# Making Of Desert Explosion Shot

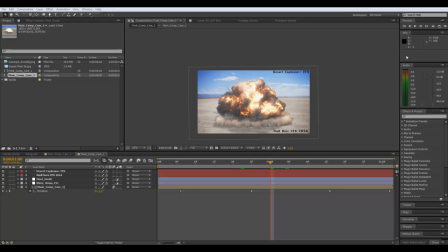Hi guys, it's Nilehorn here. I just wanted to make this quick video breaking down the Desert Explosion shot I've just uploaded. So, I just wanted to do this just to show like how the original explosion render looked and then how I color corrected it to fit into the plate. So, I have two comps. This one is where like all the camera shake and grading is in, and then this one is like the main shot comp.
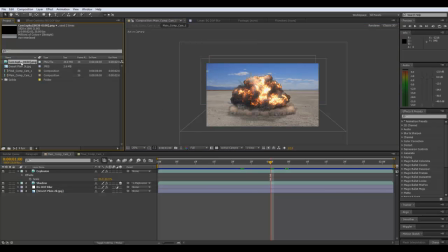So, first of all, start with the Fume Effects render.
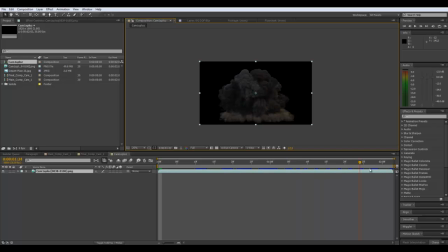Okay, you can see looks nice, but needs a bit of work with color correction.
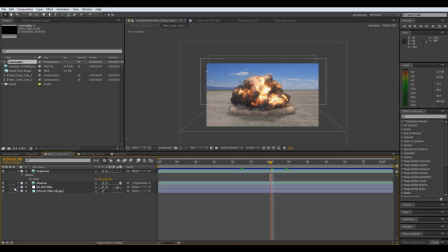So, just turn all of this off for now.
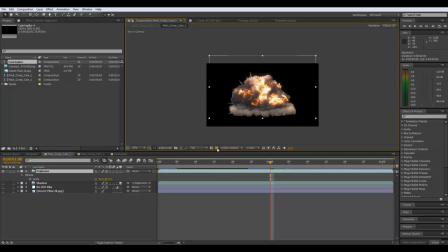When I go into my main comp, you can see the color correction it's got on. So I've got the real smart motion blur, which is just the fake motion blur. Come back to the sharpening in a minute.
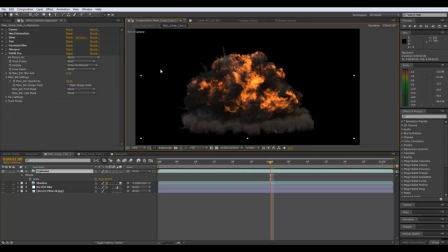Come back to that in a minute. That. Okay, so the first thing I did was I just used curves just to brighten it up a bit, so it looks a bit more bright.
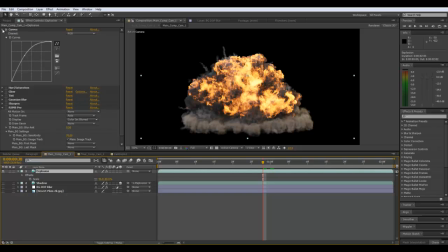That kind of enhanced the fire shader a bit as well. Then I added the hue and saturation filter on, which is just making the yellows less saturated and the lightness increasing a bit, and then the red lightness and the red saturation going up, and then tinting that -6. Okay. Next was the glow. I went over the top with the glow, just because it looks cool, especially when it's in like this phase.
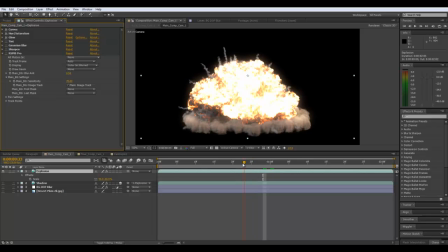Also, I suppose due to if you had a camera exposure in the desert, it probably wouldn't be this much glow, but it looks kind of cool, so I just kind of left it. Okay, then tint, that was used just to blend it into the background plate. Didn't use this Gaussian blur, it shouldn't be on there.
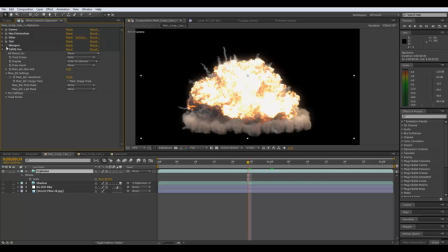Can actually go. Sharpen was used quite extensively.
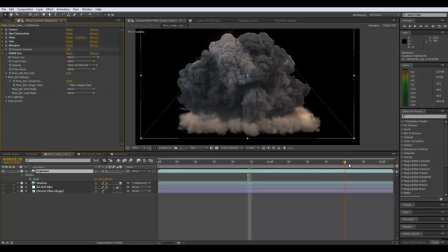For one, it makes the smoke look awesome, as you can see. Like you can see, obviously that's massively like it's really visible here.
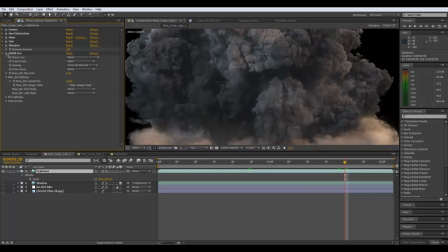But I knew that I was going to be whacking the motion blur on top, so you kind of lose a bit.
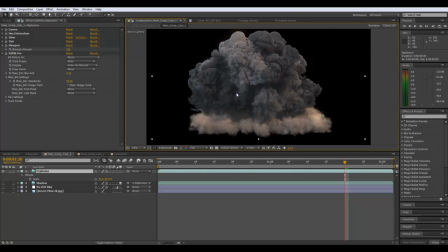And also the video compression and then the upload compression kind of gets rid of a lot of it.
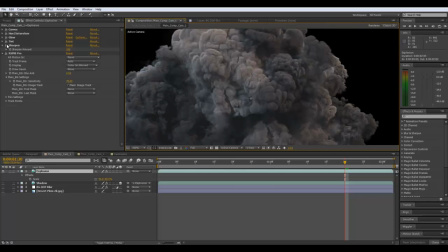And you can see it really adds detail to the smoke if you see without it on, and then it back on.
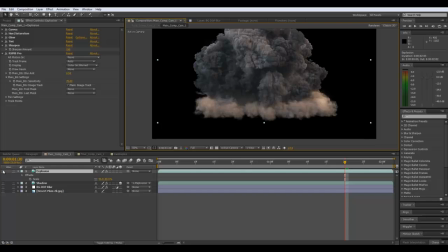Looks really cool. Okay, so then I just got this desert background off Google Images.
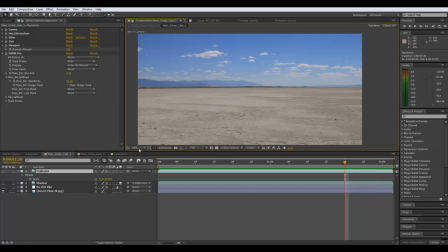Then I basically created an adjustment layer, which you can see is feathered. It's got a Gaussian blur on, and this kind of like fakes the depth of field, and then that the foreground is in focus.
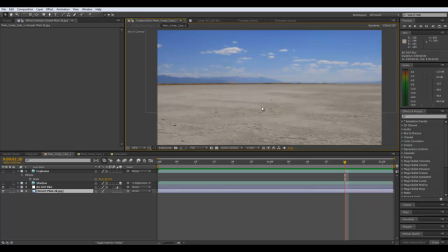It's not very good really, could have been done better, but you don't really notice it due to the shot being only 2-3 seconds and the explosion being the main part of the shot.
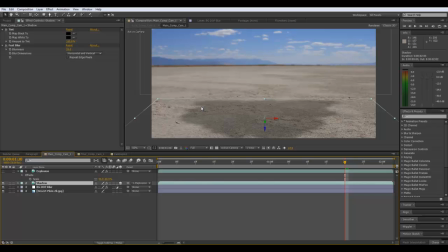Next was the shadow. That's just the Fume Effects layer duplicated. It turned into a 3D layer, flipped on the x-axis, I think. Yeah, and then add a tint to make it black, and then a fast blur to make the edges softer, and then just lower the opacity.
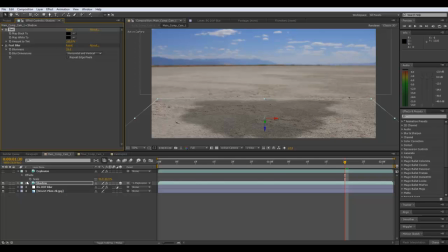So that's like a fake way of doing the shadow. Then the explosion on top. So everything's starting to come together now. So, because I want to keep my comps as like tidy as possible, I just like pre-comp this,
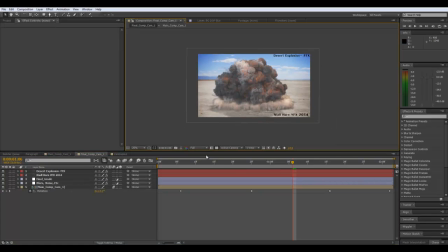put it into a new comp where I did all the grading, which I'll just break down now. Okay, so you can see under my, I did a bit of rotation to make it look like the camera's wobbling. I also did just a wiggle expression, I think.
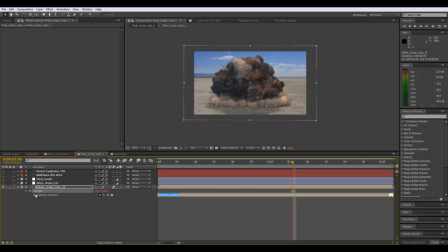I did this, one sec. I think this was it. You get like a really nice like camera shake using that expression under the position. Okay, did a little bit of keyframe on the scale, just so it kind of like zooms in and out a bit.